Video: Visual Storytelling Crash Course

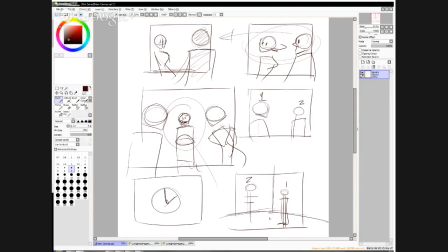It especially helps you in reestablishing the background and the setting so that you give the viewer the information that they need in order to continue following the story. But every time you do a new establishment, like this is a new establishment,
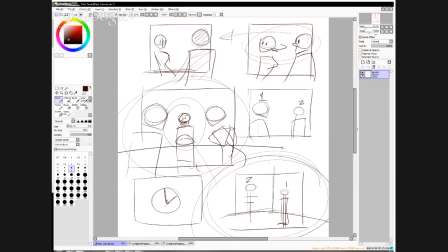this is a new establishment, you've got your new axis that's being drawn across your characters. So you need to keep a consistency between your conversation and the characters. Keep in mind, always, always, always keeping in mind the axis.
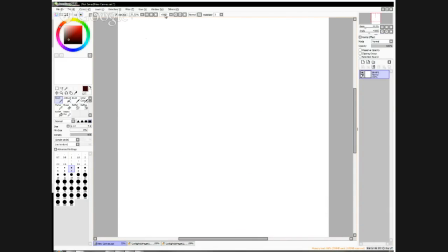Now, one thing that's really, really tricky is doing full frontal shots of people, because that breaks the fourth wall.
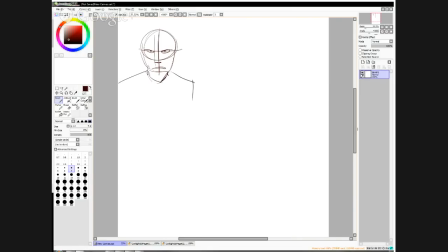It involves a viewer directly. It's like you're talking to the viewer directly. You're making the viewer a character in your story. This type of point of view thing is tricky, and it shouldn't be done unless you're actually involving the reader as a character.
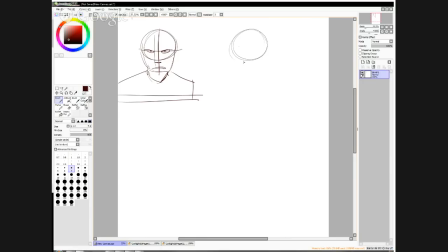Put just a little bit of three-quarter, just a little bit, because your camera can be on your character. All the way to almost the axis.
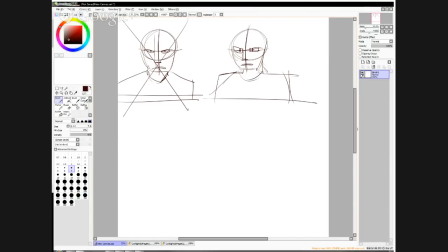But still not involve the reader as a participant in the conversation. If you do this, then you make the reader a participant, and you switch to that guy's conversation partner, and you make him,
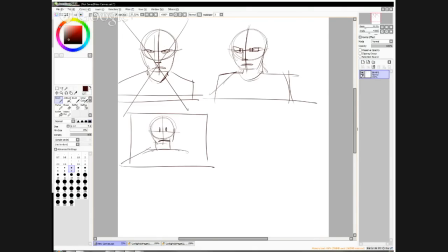you know, the frontal face as well, it doesn't really communicate that the two of them are speaking to each other. It just places you in the middle of them, and you're now part of the story, but you shouldn't be, so it's kind of confusing.
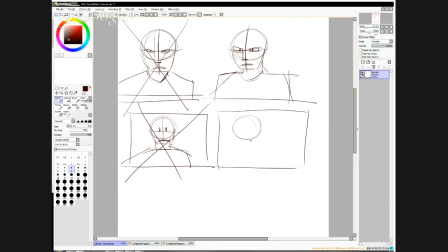So instead of this, you can have that very tight, very close to center, three-quarter . It's really, you know,
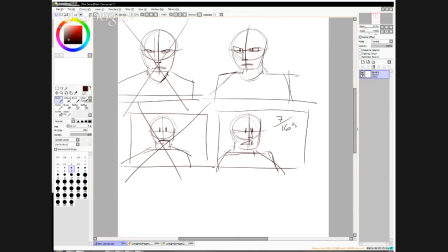7/16 or something instead of 3/4. But anyways, having this back and forth between... You're just making stuff up now. No, I'm not. Well, yeah, okay, that I'm making it up.
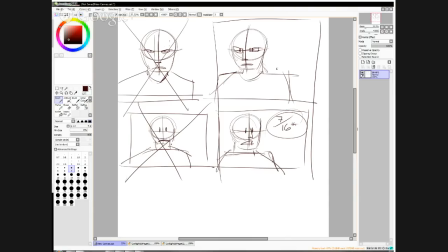But in this case, you've got the conversation between these two characters is still happening. This is not a conversation between the two of them. You are stuck in the middle. Now, another thing, this framing here that I've made is not good,
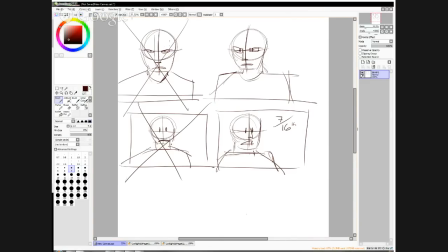because if you want a conversation between two characters, it's called
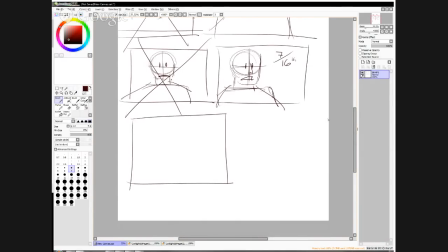using two-thirds of your screen and leaving some blank space for communication. This is why I framed this guy this way, because the other guy
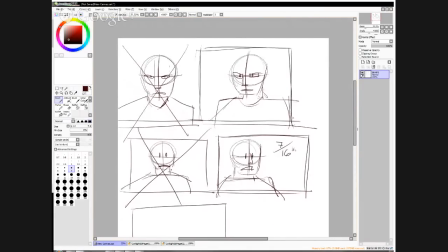should be framed with some blank space here, and he's got the blank space here.
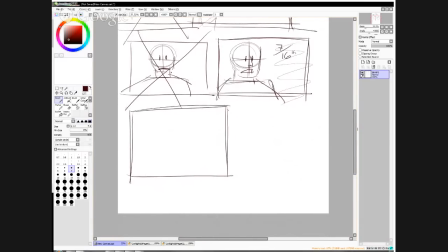Because it's the law of two-thirds. If you use up two-thirds of your image and you leave that breathing room, it directs the eye in that direction. So you have the call and response.
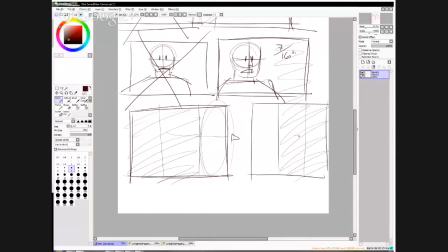You have your two-thirds, you fill up your two-thirds here, and that's how the two panels communicate with each other. That is how you have a back and forth between characters.